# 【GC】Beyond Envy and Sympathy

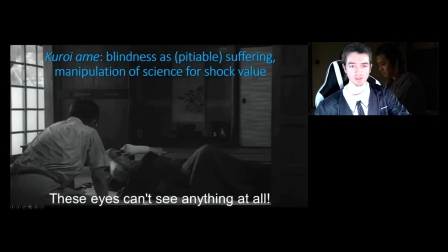[4:12]
So Kuroi Ame is interesting, partly because there's, you know, it goes into, this is the 1989 film directed by Imamura Shohei, who is talking about the atomic bombing of Hiroshima and then dealing
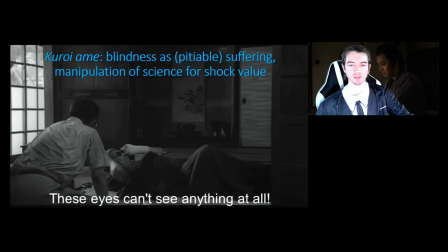[4:29]
with the kind of spectrum of discrimination of people who are suffering chronic radiation sickness, or even who are suspected of suffering chronic radiation sickness in the aftermath, five years later, of the actual atomic bombing. And one of the things that develops out of this kind of chronic radiation
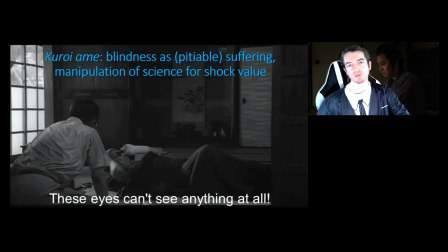[4:48]
sickness story is several of the characters, at least two of the characters, seem to be going blind as a result, which is definitely worthwhile from a viewer manipulation point of view,
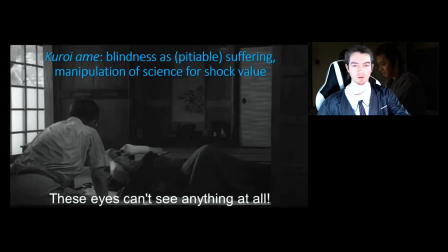[5:02]
because it makes us feel sympathy for the people going blind as their kind of spectacle of losing their sight. But, you know, kind of the irony or the kind of manipulation here is that there's no scientific explanation for
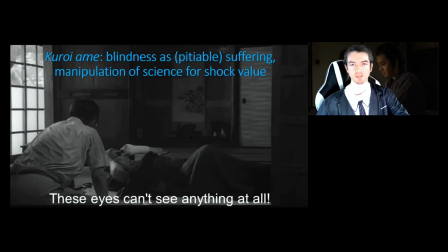[5:19]
chronic radiation sickness as opposed to acute radiation poisoning. There doesn't seem to be any way that that could lead to blindness. So it's a kind of additional narrative wrinkle that's added to enhance sympathy,
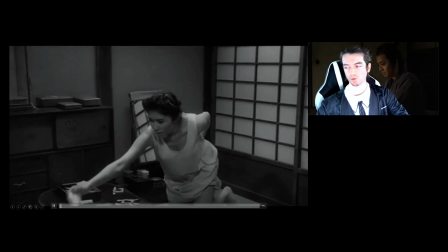[5:37]
but doesn't actually make sense from a scientific point of view. So if we look at something like this, this is Yasuko, one of the main characters of the film,
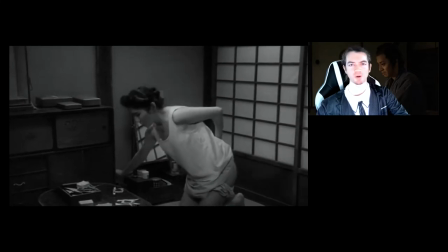[5:46]
and she has some kind of a tumor, and she's putting this aloe salve on it. Of course, she has to see what she's doing to be able to do it and we discover in this scene uh as i think you can start to sense even just from the non-diegetic
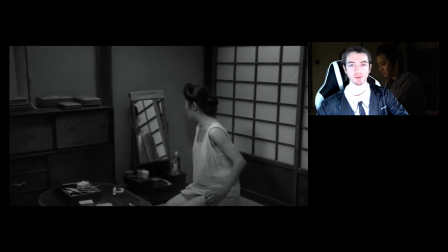[6:01]
music here that she can't actually see very well and the mirror is a very powerful kind of mark
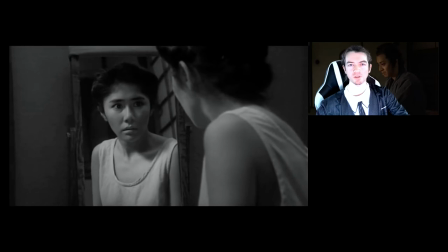[6:10]
of sympathy in other words i don't necessarily think we're meant to empathize with yesco we're meant
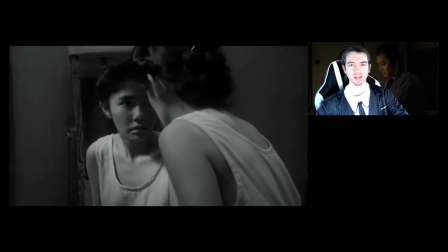[6:17]
to sympathize with her her vision declining um because we are seeing is happening.
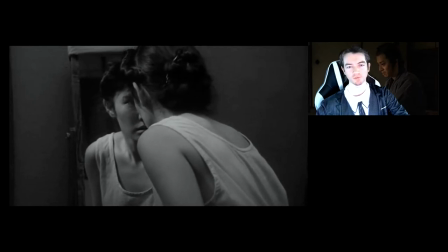[6:25]
And maybe that there's a kind of cruel irony in that as well.
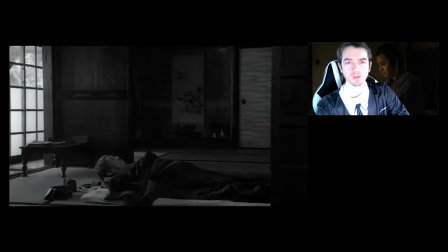[6:31]
Anyway, one of the other secondary characters also goes blind, and this is a kind of interesting case here, actually around the same time in the film. I can send you the timestamps if you're interested.
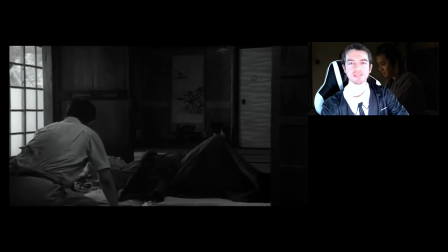[6:45]
Where this character goes blind as the kind of last stage before inevitable death due to radiation sickness. But this is five years after the bombing. And I'm not an expert in radiation, but I've never seen any scientific backing for the idea that radiation sickness can lead to blindness, at least chronic radiation sickness. So this is an addition by the filmmakers,
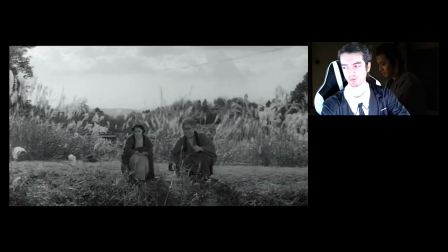[7:17]
perhaps also by the original source on which the story was based. Then, the final and most evocative,
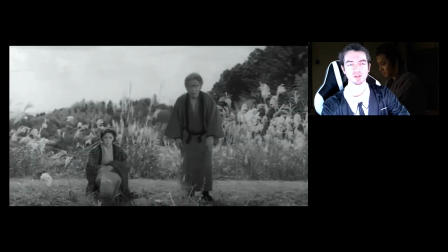[7:25]
most emotionally evocative scene is when Yasuko starts not seeing things that are there and seeing things that are not there.
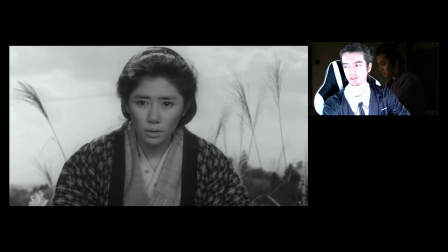[7:34]
So there's this carp kind of fish in the pond. And one of the characters, her uncle, says, Oh, it's the biggest one I've ever seen.
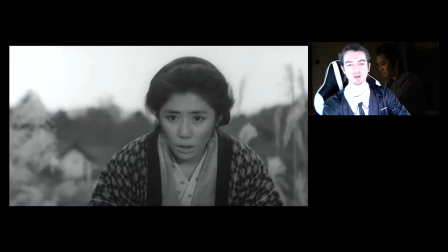[7:44]
I've never seen it before. And she starts to see this.
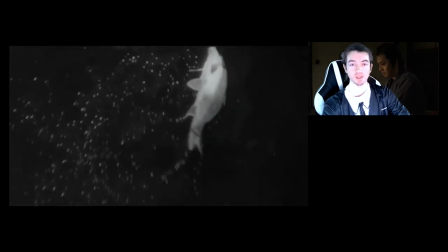[7:48]
But we know, in fact, that she's not seeing it because we've got a POV shot that's kind of blurry from her point of view.
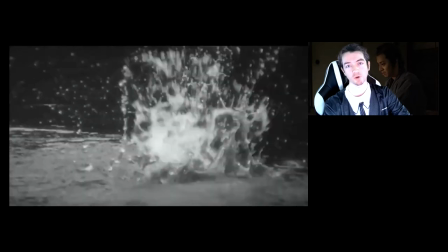[7:55]
It's difficult for her to see anything.